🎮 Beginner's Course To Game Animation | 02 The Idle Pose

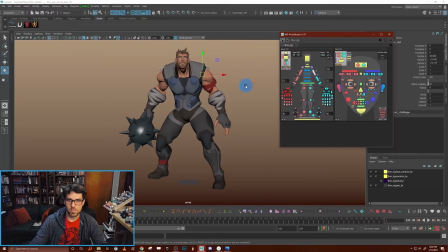1974s
Okay, so I'm gonna take the arms and bring them out even further,
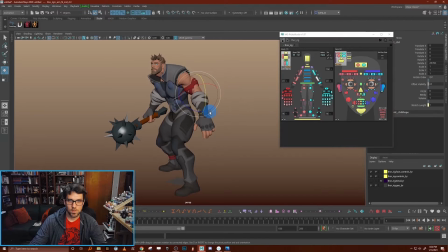1980s
give them a little bit more of a bend, a little bit more of a claw-like feel there.
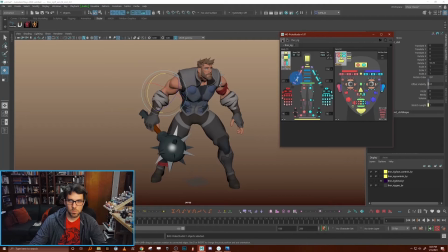1990s
And I'm gonna have this arm be a little bit more bent that's holding the weapon.
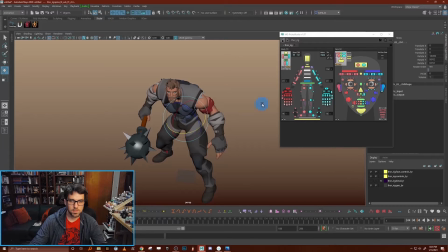2001s
Just fine-tuning this, getting it to look like a barbarian. Now this neck, while I do like how forward it is, it's a little bit unnatural. I think the character would actually have to be, looking down a little bit to be able to reasonably be in that pose.
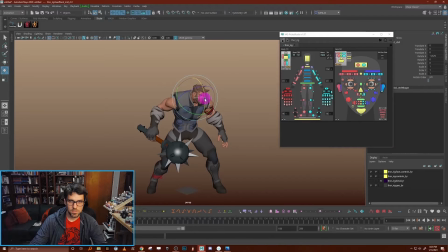2020s
I might bring the neck up just a little bit here, so that when we see from behind, we see a little sliver of the head over there. Now, when I'm looking at from game view, generally I like everything except for the silhouette I'm getting here.
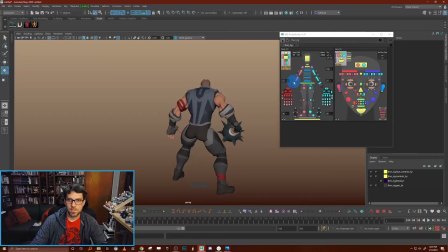2037s
I think I might want to have this weapon actually turned out in silhouette a little bit more, so that from our camera view, we get something, where we see the weapon a little bit more out in profile.
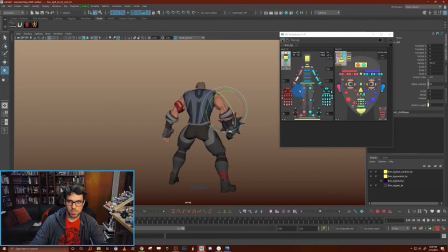2051s
So I'm going to work on that section a little bit here, get the weapon kind of out, maybe turn this arm a little bit more like that. Maybe even have the weapon back here like this,
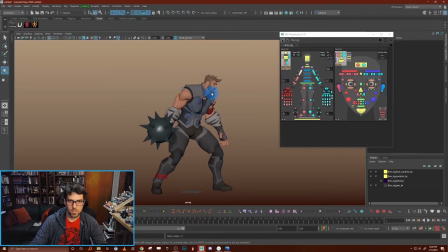2071s
more ready to strike might help a lot for my silhouette back here. Yeah, I actually like that a lot, because now this is in our nice ready pose where if I was to do an attack, it's already almost like wound up and ready to strike.
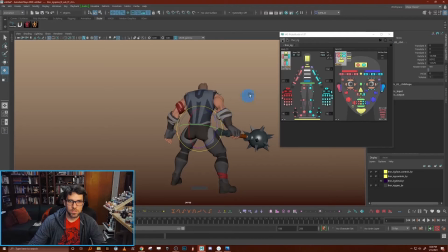2087s
So I think at this point, I'm going to stop working on this pose. I might fine tune it a little bit, but it's in a good enough place that I think it's worth now exploring some variants. So I'm going to do that off camera, and then I'll kind of come back and round up once I have a few poses to talk about. All right, so after about 10 minutes of experimenting and just sort of pushing around a few different poses, I ended up with, I think, 5 different poses here that we're going to look through. And I'm going to do a sort of self-critique on these to try to figure out which of these are best hitting our goals and maybe what we can improve about them before we put it in the game. So let's take a look.
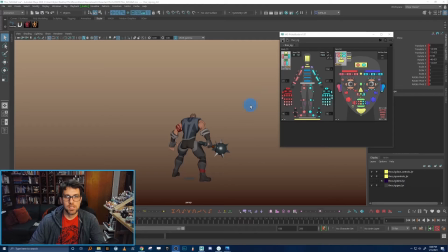2129s
All right, so here is the pose that I sort of started with.
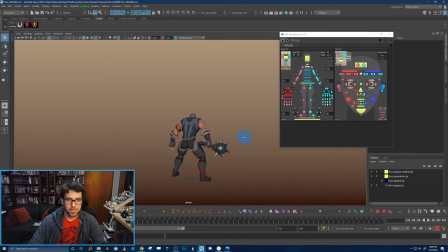2133s
You saw me kind of build this one. This one is still, for me, a strong contender. I think the one thing that if I was to take this pose, I would sort of brush up is to try to get rid of a little bit of the mirroring feeling of it,
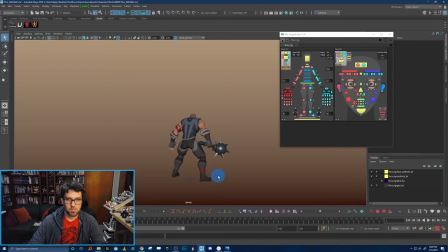2147s
and also fix up this tangent that's happening right here. But otherwise, it's a pretty good contender, I think.
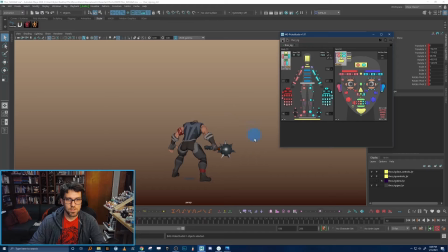2154s
So let's check out the next one. So in this one, I took the same idea.
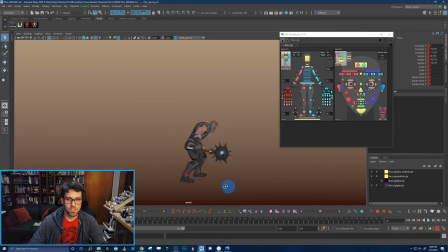2159s
Actually, I just started with that pose and tried crouching it down even more. Now, I like this as a pose. I think it's actually maybe overall a stronger pose than the first one,
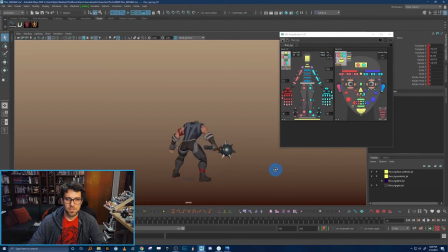2171s
but it was a little too crouched feeling to be what I would consider the normal default pose for a character. So then I tried to do a more forwardy action pose with the arms back.
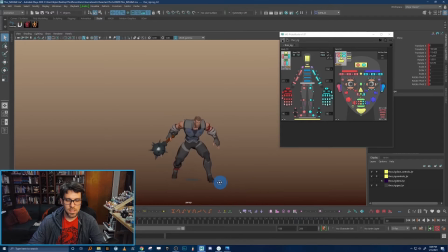2188s
This one I really liked a lot. But once again, it feels almost too dynamic to be the base idol. Like, it feels like he's about to dash off and smash thing. Like, it's almost like an anticipation for an action as opposed to a more natural resting pose.
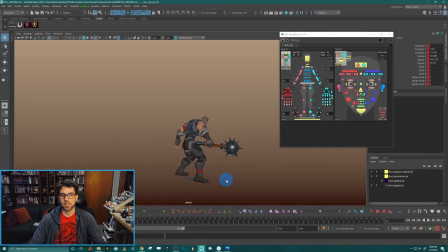2208s
Then I tried, I was looking back through some of the other reference, and I thought, oh, well, what if I did the Godfall thing where the character is really rotated towards the camera and has the weapon really like right up in your face at the camera.